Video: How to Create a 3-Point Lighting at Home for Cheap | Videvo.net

Hey, what's up guys? I'm Anthony with Vedevo and unfortunately there's no two ways about it. Lighting gear can be expensive.
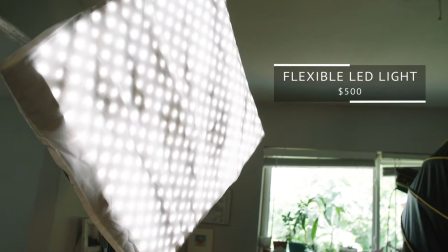(0:06)
Even this simple three-point lighting setup I have up around me can run you hundreds if not thousands of dollars. And sometimes that's just not in the budget. So what I'm going to do today is show you how you can replicate this three-point lighting setup with stuff you may have around your house for cheap or even free. let's go so
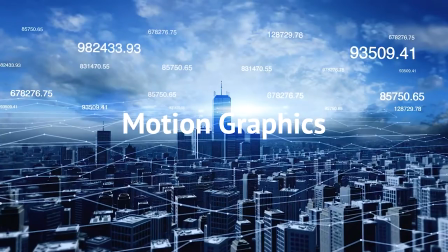one last thing before we get into it is to review what a three-point lighting setup is a three-point lighting setup is the standard way to light your subject
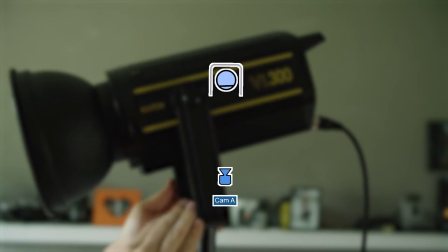(0:41)
and that's what I have built around me now lighting me a three-point lighting setup usually consists of the key the main light
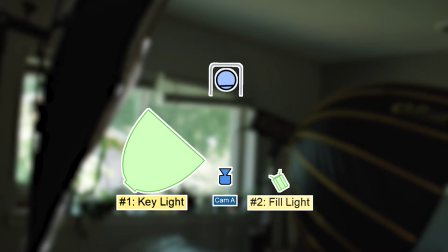(0:49)
that's lighting the subject a fill to fill in the shadows on the shadow side and a backlight that kind of separates the subject from the background as an example I'm gonna show you what each one of these lights does individually so you can kind of break down the process of what a three-point
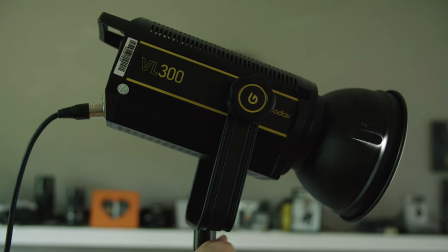(1:04)
lighting setup does it's all I have on right now is my key light this is our main source of light we're building everything else around this is the main light that's lighting the subject and providing most of the illumination now I've turned on my fill light the fill light is working in conjunction with the key light to fill in the shadows on the opposite side of my face so if we didn't have this you'd see a lot more darker
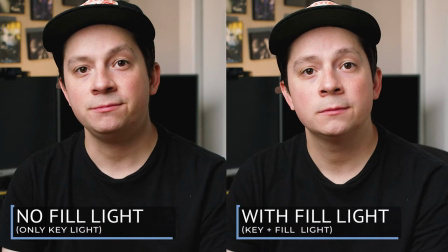(1:26)
deeper shadows on the shadow side of my face this is what just a key light versus a key light and a fill light would look like
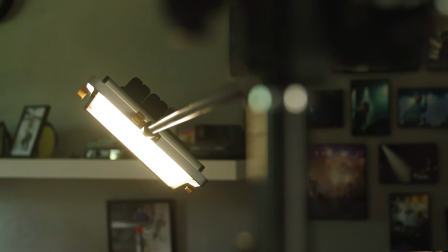(1:33)
lastly this is my backlight my backlight serves to separate the subject me from the background now this is what it looks like without
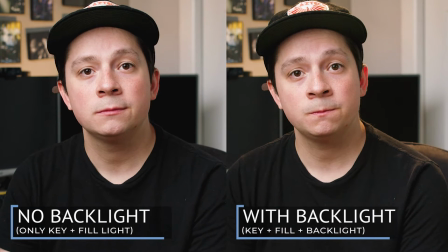(1:41)
a backlight and with a backlight and as a pro tip i like to contrast my key light with my backlight as far as color temperature is concerned as you can see i'm kind of a neutral white on my face but my backlight is a much warmer color and it gives a little bit more depth a little bit more texture okay now let's really get into it so our first thing we're gonna set up is our key light and obviously you don't have this big giant key right in front of you but what we do have is the biggest freest light of them all the Sun the big advantage of being able to use the Sun
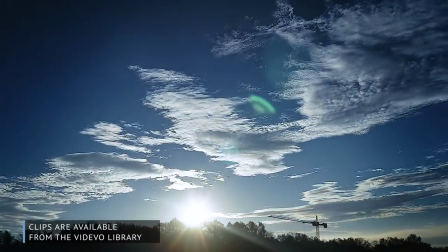(2:12)
is that it's free and it's super bright now the disadvantages is that it's not always available and it's subject to
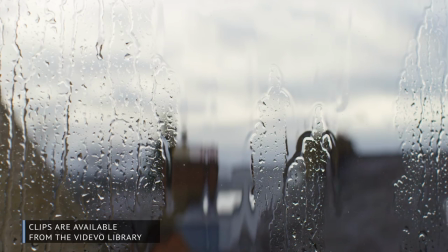(2:20)
the location that you're filming at sometimes you just don't have access to giant windows or any available natural light but for demonstration purposes i
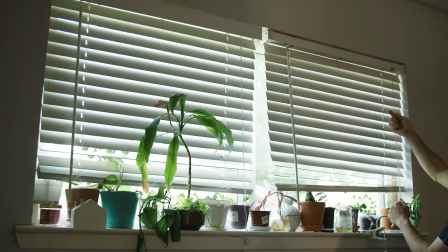(2:28)
do have a giant window directly in front of me and i'm going to try to use that as our key here today luckily it's super bright outside so i'll be able to use full advantage of the sun today all i have lighting me right now is the sunlight from the window and as you can see it's kind of a pretty good start so what we can do is keep moving forward with just our sunlight as our key but to take it one step further i'm going to soften up this light here and that can be used by a few things you may just have laying around your house, whether it's a spare white bedsheet, shower curtain,
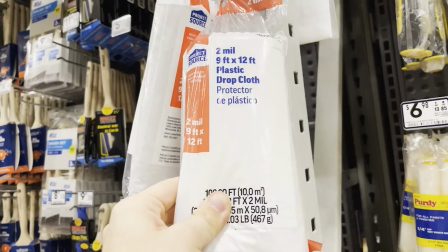(2:58)
or actually what I found at my local hardware store was just some painting drop cloths.
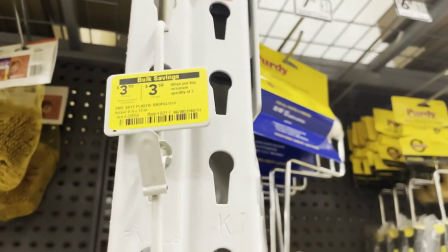(3:02)
And these were actually a lot cheaper than the shower curtain or the other cloths that I found around the store.
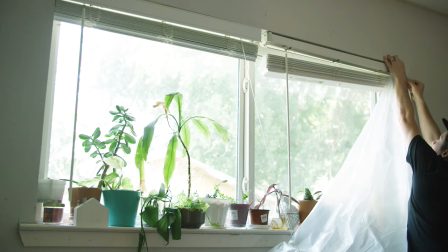(3:08)
And just using some simple painting tape I had laying around the house or that you could pick up right at your hardware store, you can just tape this along the side of your window.
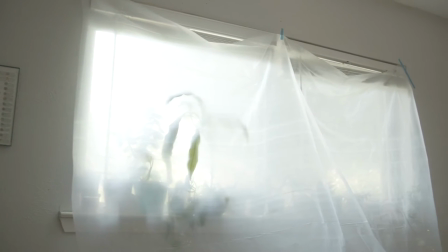(3:16)
And what this does is create diffusion that softens up the light that's hitting my face here's a side by side before and after
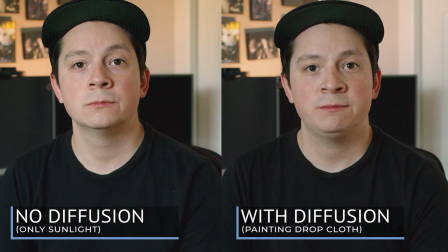(3:23)
the diffusion i added it may be a real subtle difference but this is kind of the quality of light that we're going for the only downside of using diffusion on the lights is that you lose a little bit of that brightness coming from that light source now we're ready to get our fill light in there like i said before the fill fills in the shadows that the key light is creating a really easy way to do that is to use a pre-existing
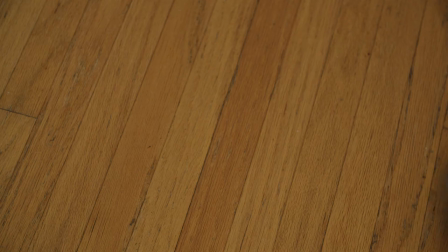(3:44)
lamp or light source that you already have that's movable around your house for me i have this really simple
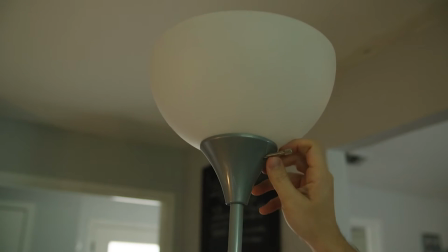(3:49)
cheap stand-up lamp that I think I got in college and it still works to this day. So I just put in a bulb in it and brought it decently close to my face and now we're bringing in those shadows on the opposite side of the key. The one downside to this is you don't really have control of the brightness or color temperature that this light is producing.
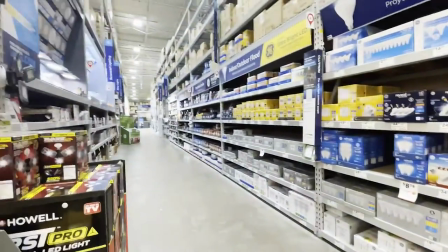(4:08)
One quick way to remedy that is to find a light bulb at your big box store that would match your key light.
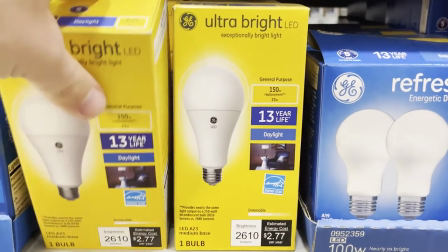(4:15)
So for For me, the key light that I'm matching is daylight, which is about 5600 Kelvin.
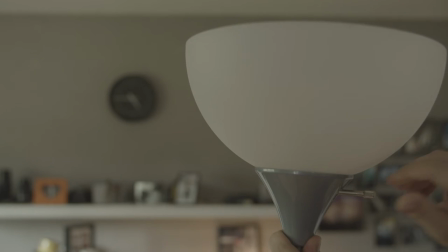(4:20)
But unfortunately the fill light I'm using right now is somewhere in the tungsten value of 3200.
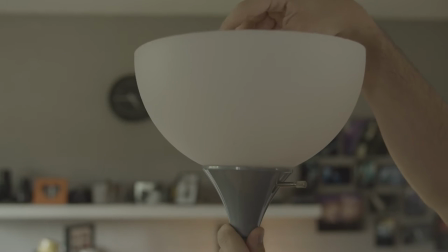(4:26)
That's why you can see kind of that orange cast. Now as you can see with this new light bulb I got in, the color temperature is a lot more closer matched to the sunlight and it's quite a bit brighter. So I'm filling in those shadows a little more than I was with the previous light bulb. if you want to take us one step further what you can really do is get a smart bulb or something that you can connect to your own wi-fi system and a lot of those bulbs you're
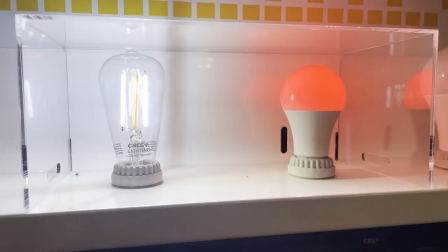(4:53)
able to actually change the color on a full rgb spectrum or just generally change the color temperature from warm to cool because sometimes you may not have your sun as your key light and you may have just have to use another light or a lamp in your arsenal and you want to be able to match those as best you can. Alternatively if you don't have a spare lamp laying around you could use something to bounce the light from your key and use that as a fill.
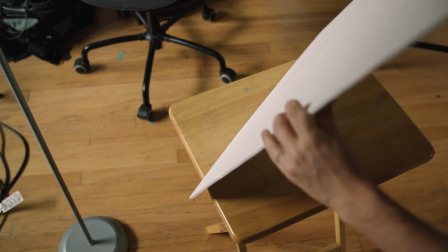(5:18)
Basically what I've done here is went to my local drugstore bought a 18 by 24 poster board and set it up on this really simple
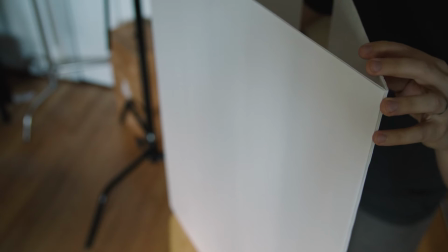(5:26)
tv tray and now what that's doing is bouncing the key light from that white piece of poster board back on the opposite side of my face.
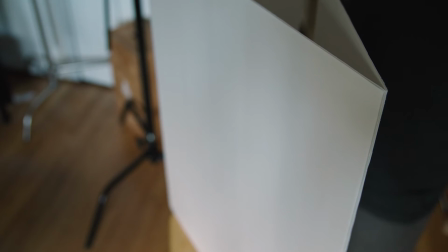(5:35)
And here here's a demonstration of what it looks like with and without it.
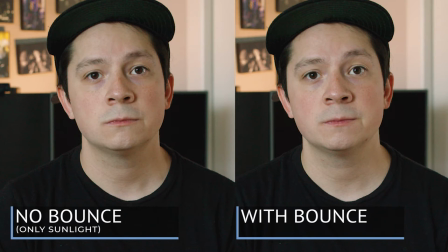(5:38)
It may be a little subtle, but it is a little bit of a punch that fills in those shadows that you're going to want for your three-point lighting setup. So really the downside of this is you don't have a broad swash of light that you're working with.
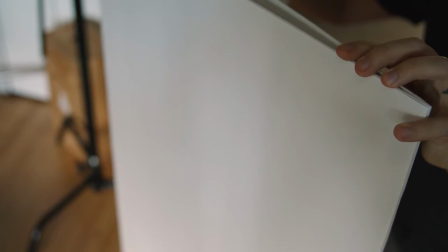(5:49)
You have to find the angle of your key light and use the bounce board
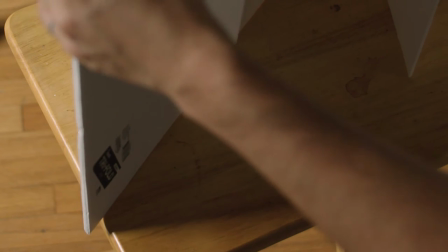(5:54)
in the correct direction to make sure that it bounces right into the subject's face. Finally, we have our backlight, and that might be the most difficult one to kind of put into your lighting situation because as i had my professional
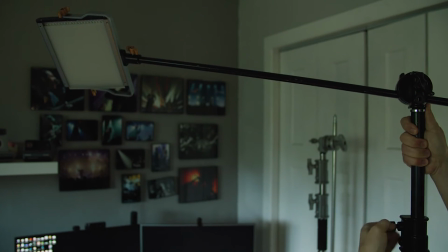(6:07)
one set up it's usually above and behind the subject but it can just be a little more difficult if you have a generic lamp that you would normally put on a side table or something like that luckily today i have a stand-up lamp that i used before so i'm going to continue to use
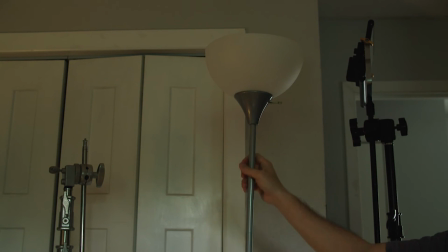(6:23)
this white bounce as my fill and now use the standing lamp as my backlight with a simple turn of the switch my backlight is on. Fortunately for me, it's just bright enough to provide enough separation and definition on the backside of me that separates me from the background. And what I'm going to do now is show you how you can provide a backlight that's in your frame that doesn't look like it shouldn't be there.
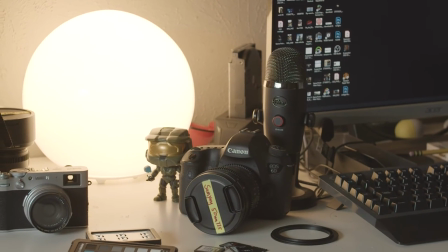(6:47)
This is what's called a practical light. A practical light is just what it sounds like. It's practical in the sense that it would be found within your picture frame.
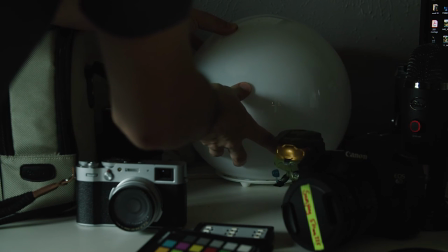(6:57)
So here I have a lamp it's nice and soft because it already has built-in diffusion in the globe that it's built in
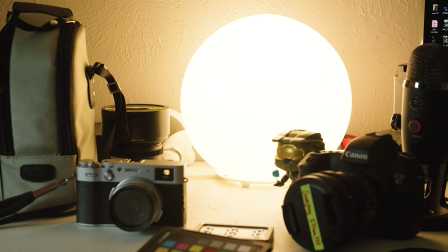(7:05)
and it can be set kind of anywhere on my desk so I've taken this small little globe light here and as you can see it kind of fits somewhat naturally at the edge of my desk as a practical light it's also serving as a purpose of my backlight which you can see it playing a little bit on my side here the key takeaway here is that you are not limited by your budget. Although this may not work in a professional setting, if you're on a budget and you're at home and you want to make the best of what you have, this kind of gets you started. If you save a little bit money, there are budget-friendly options as far as lighting is concerned, but this will get you most of the way there. Now I hope you learned something today and I hope you were able to take away that you really don't need big expensive professional lights to achieve something similar to my three-point lighting setup. If you have any questions about this lighting setup here, about anything I didn't cover or any other DIY or filmmaking tips feel free to hit me up on Instagram and until next time I'm Anthony with Vedevo and I'll see you in the next one